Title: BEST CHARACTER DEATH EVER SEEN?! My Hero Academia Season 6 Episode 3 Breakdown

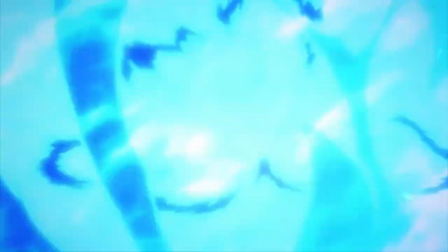And because the building is open, it allowed him to get to that area fast so it's cool that we actually get to see that not necessarily in motion but to get to see how it actually happened and then we also get another added change in this exact same moment because as twice is
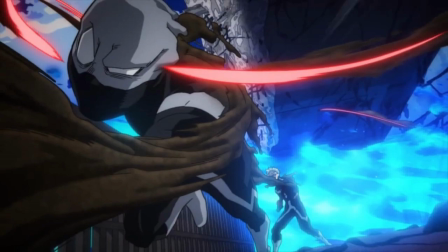trying to escape in the manga we see that there is an attack
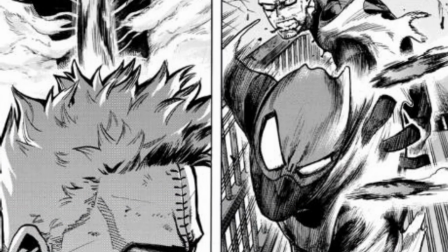being aimed at twice and we get to see the attack actually go through
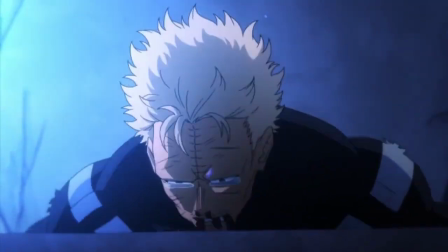a little bit more clearly but in the anime we don't necessarily get
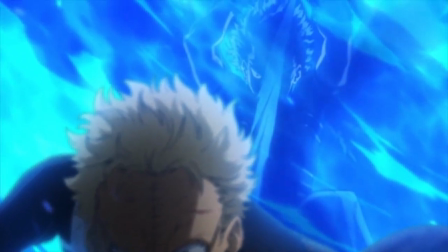that and what we get is twice trying to use his double to escape but then we pan up to hawks appearing in the flames about to stab twice and in this moment it's very shocking because in this moment
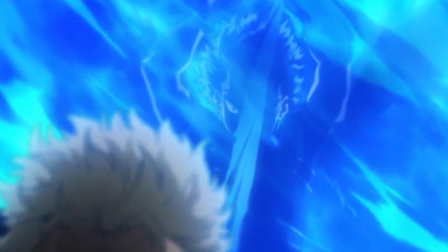hawks appears to be very much like a monster or a serial killer
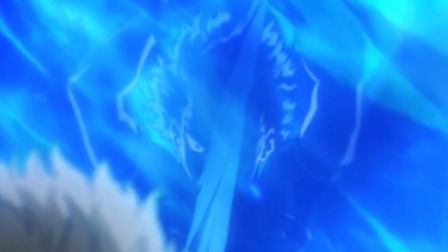about to take the life of their prey and also something i would like to add is
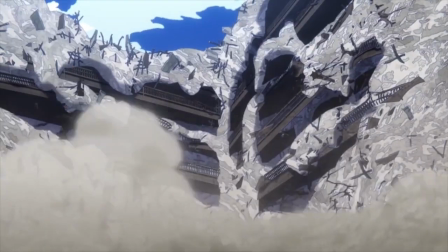how the anime portrays twice this clone falling off the banister and how it is a little bit more subtle but a little bit more clearer in the
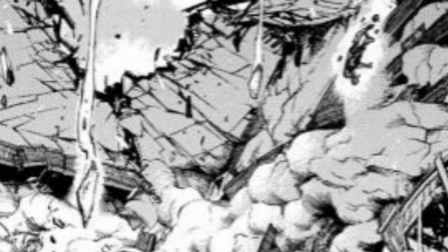anime which is different in comparison to the manga if you aren't looking for it you may not notice twice falling from the banister so it's cool
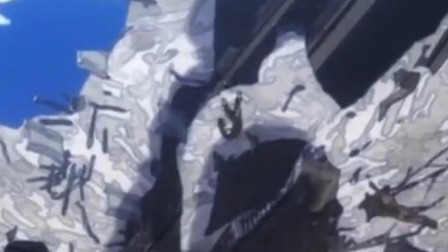that that is something that you can actually notice in the anime if you missed it in the manga and now we're getting to that part of the episode and if you know you know and if you don't well like i said there's a reasoning why i'm wearing this funeral attire because we get
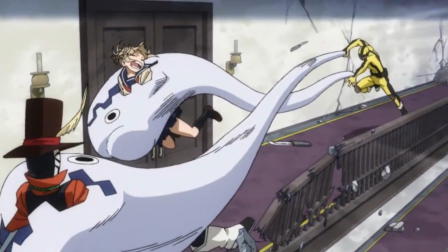a scene of a character with snakes coming out of their hands capturing both toga and mr compress and in this scene we get a better and
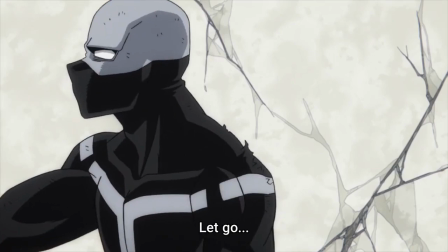clearer understanding of what happens at this moment as twice cuts open the hero's head and continues to stab him viciously in this moment something that is seen
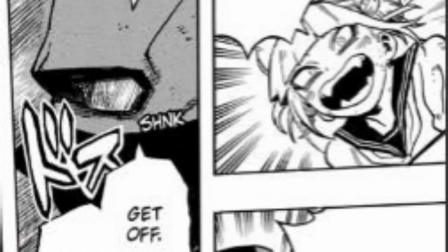in the manga but isn't very explicitly clarified in that medium
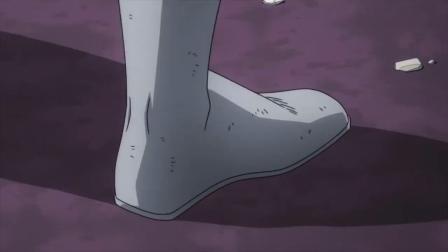and as this is happening this is the moment where it's finally revealed that the
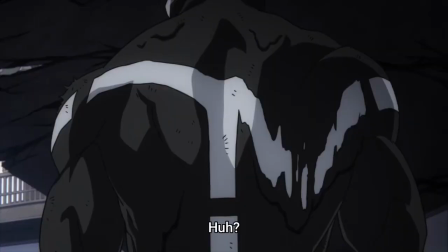clone that fell from the banister took a fair amount of damage and it's heavily
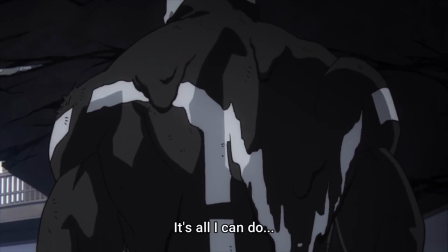implied that he is the last clone and that twice is dead and this is portrayed by many different aspects of this episode but what really sells it that this is potentially the death of twice is the music used
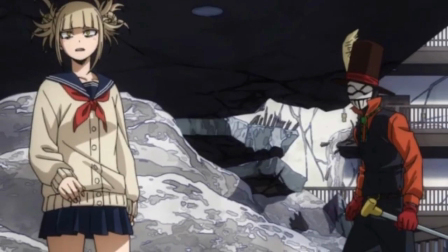in this scene i won't be able to do it in this video most likely but let me just
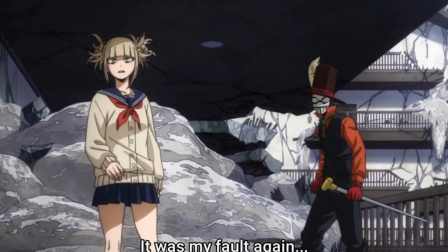say that this music makes this scene hits so much
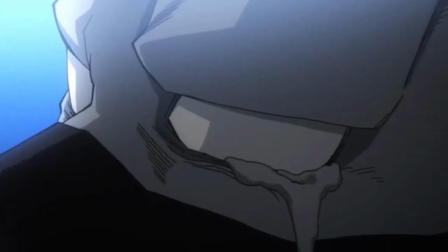harder even to the point of making me almost tear up and cry for how
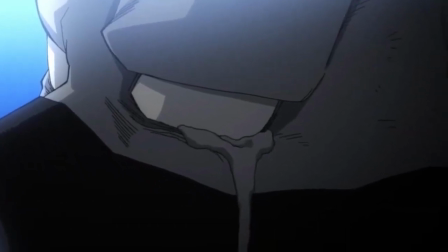good this scene is done in the anime because you have the speaking how the characters are emoting how the characters are reacting the music all accumulating and
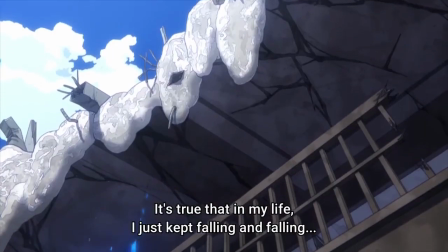combining into this moment with also the added scene of seeing twice's
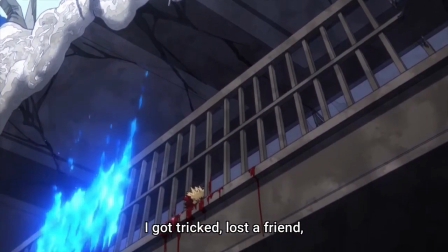bloody body on the ground leaking blood and blood dripping
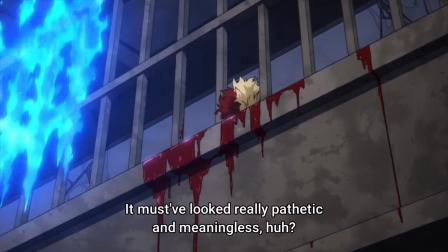from the banister more or less confirming that he has been killed and most likely by hawks and as this is all happening and as twice is giving his last speech in front of toga and is able to give his last words to her
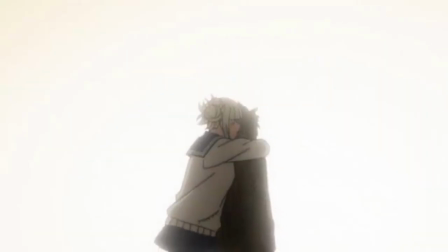as toga is gripping and the clone body begins to disappear we have a
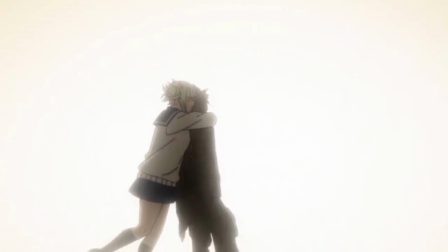fantastic transition to the end credits as twice's doubles body falls to
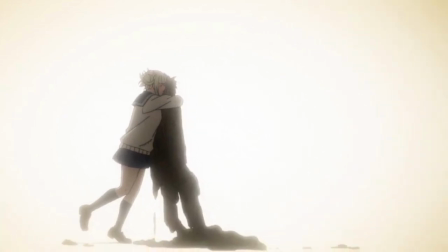the ground in this bloody mess and as it covers the camera in a dark black blob
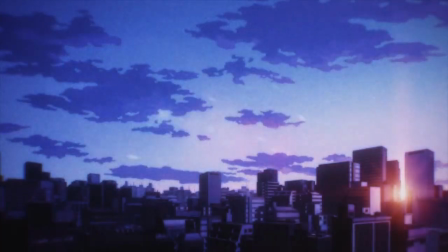we cut and transition into the ending ending the episode and that
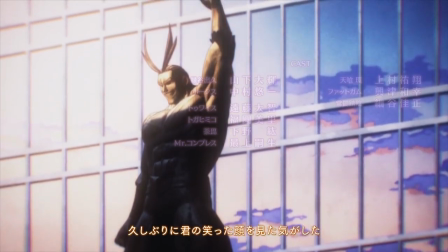isn't the last change that we have in this episode because there is also a
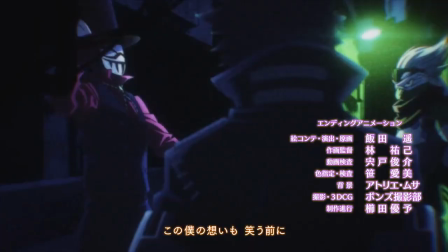change in the ending and the change comes from the moment where we see both
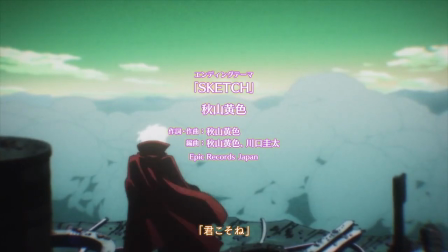twice and toga being happy in the original animation of the ending
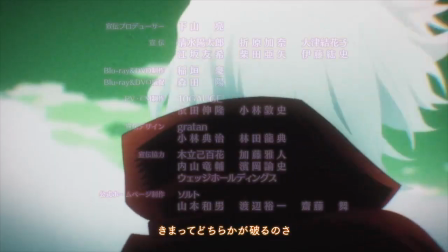we get a scene of a freed and living shigaraki over a destroyed
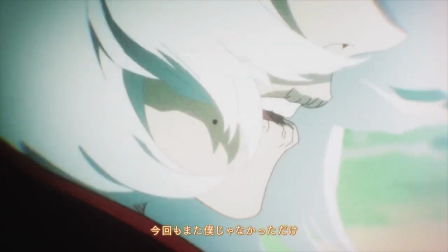area foreshadowing what's to be coming within the next few episodes but in
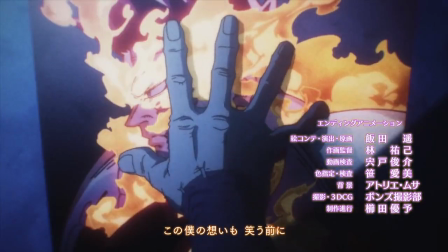this episode after that scene of them holding hands we actually get to see another
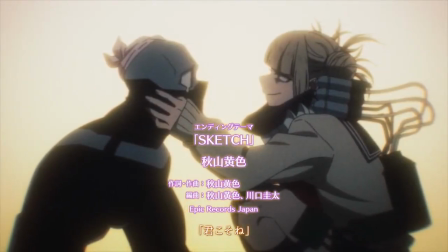scene of her wrapping up twice his head to make him whole followed by
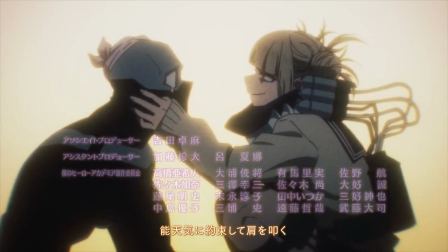toga crying at the fact that twice is dead and i noticed this